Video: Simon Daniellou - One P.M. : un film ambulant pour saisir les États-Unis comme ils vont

C'était très particulier parce que ce n'était pas seulement Jean-Luc là-bas, il y avait un certain nombre de personnes qui pensaient que quelque chose allait éclater en Amérique. Nixon, qui venait d'être élu le 5 novembre 68, avait raison d'être paranoïaque. Fin de citation. Ainsi, l'approche analytique de Godard, consistant à décomposer et recomposer les éléments du réel, se heurte peut-être ici à une méconnaissance culturelle, tout en affirmant une subjectivité finalement bienvenue, tandis que l'approche plus pragmatique du direct cinéma est mieux à même de réagir aux événements. Je suis dès lors tenté de conclure par un jeu d'esprit à partir du titre du film « Comment ça va ?», sans point d'interrogation, je précise, que Godard réalisera en 1976 en collaboration avec Anne-Marie Mieville. Alors que Godard, voulait montrer comment ça va aux États-Unis, trop sûr de ce qu'il pensait y trouver, le montage de Penny Baker s'intéresse davantage à comment ça va, en mettant l'emphase, grâce à la portabilité du matériel, sur le verbe de déplacement. La séquence d'ouverture de 1PM, où deux fillettes en train de se balader sur les bords d'un fleuve, probablement l'Hudson River, en répétant les paroles « Beautiful is black », non pas l'inverse d'ailleurs, tiré d'une chanson diffusée sur un magnétophone à cassette Philips, en témoigne peut-être idéalement. Si l'on comprend dans un entretien de 68 que Godard envisage de conclure son film, alors encore en préparation, avec ce moment insistant sur une certaine forme de hiérarchie sociale et d'inversion des valeurs bourgeoises, avec cette phrase « Beautiful is black » qui est répétée plusieurs fois, l'enfant noir étant selon lui le plus opprimé des opprimés,
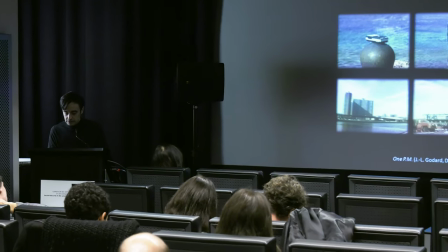c'est désormais une impression de liberté que l'on retient, celle des jeunes filles,
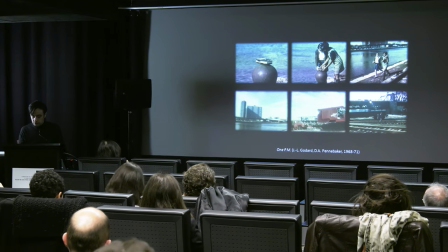mais aussi celle de la caméra qui tantôt les accompagne, tantôt les perd de vue le temps de révéler leur environnement urbain d'un mouvement de caméra circulaire, avant de les laisser filer définitivement dans la profondeur du plan. Ironie du sort,
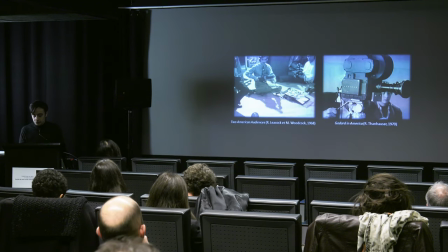alors que l'aventure américaine débutée en printemps 68 s'ouvrait pour Godard par une conférence saisie grâce aux caméras portatives Oricon modifiées de Lee Cobb et Penny Baker, c'est devant une Oricon à nouveau figée sur son pied qu'elle semble prendre fin lorsque Godard est encore une fois filmé avec Jean-Pierre Gorin devant
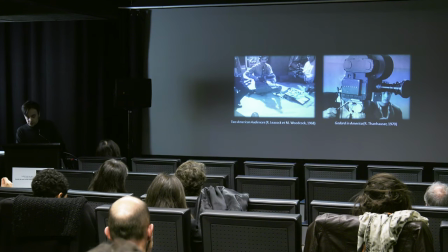des étudiants américains 2 ans plus tard, tandis qu'il cherche à réunir des fonds pour achever jusqu'à la victoire, comme on le voit dans le documentaire Godard in America. Et si le caractère portatif du matériel n'est pas absent de leur film suivant, Vladimir et Rosa,
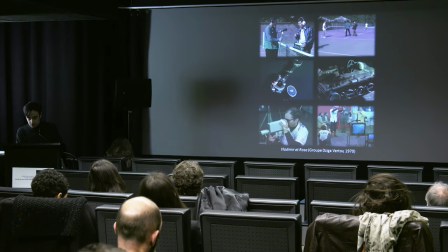dans lequel ils se livrent à un burlesque échange verbal enregistré au Nagra sur un terrain de tennis, les plans fixes sur la petite caméra et le magnétophone qui ponctuent ce film semblent davantage les figer dans une certaine rhétorique qu'appelée à leur utilisation.
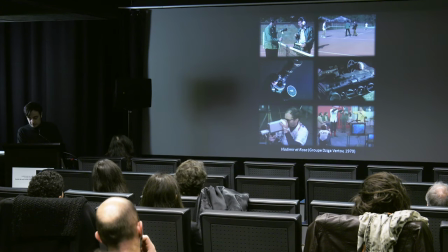Significativement, ce film Vladimir et Rosa, encore tourné en 16 mm, sera pour Godard celui de la transition vers le matériel vidéo dont il commence à s'équiper en novembre 70 avec du matériel Sony et qu'il utilise pour la dernière séquence du verdict.
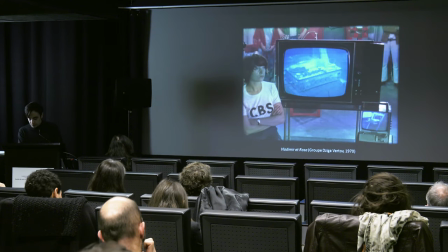Bien que léger au premier abord, cet équipement attachera désormais le cinéaste en partie à l'écran de contrôle et accompagnera son cinéma vers d'autres problématiques, peut-être plus historicisantes et plus encore réflexives, me semble-t-il, voire même mélancoliques. Je vous remercie de votre attention.
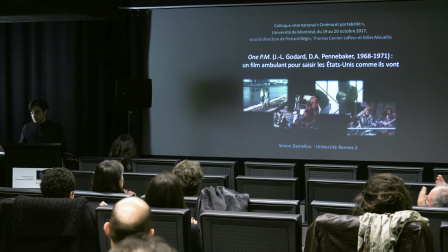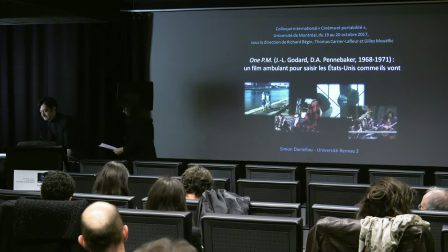Oui, ça fait penser à Marceline dans Chronique d'un été qui se baisse parce qu'elle a un micro cravaté. En fait, on interprète comme une façon de se parler à elle-même. Et voilà, le moment où la technique vient infléchir une mise en scène qui est spontanée, mais qui finalement. En fait, c'était un peu pour aussi rebondir sur ce que vous disiez, c'est un peu en lien. On voit apparaître l'idée dans l'idée de la réflexivité, la forme du feedback de différentes manières. Que moi je vais aborder à propos de méthode 1 de Mario Ruspoli, parce que je pense que cette idée du retour, c'est fondamental dans la naissance du cinéma direct, dans les premiers films de cinéma direct. Et je trouve, et sur la question politique, ça va avec la qualité, les modalités de la participation des protagonistes dans le cinéma. C'est-à-dire, effectivement, ce que vous disiez tout à l'heure, c'est la façon dont ça redéfinit la participation de chacun. Et donc, la période des années 60 a été intéressante pour ça.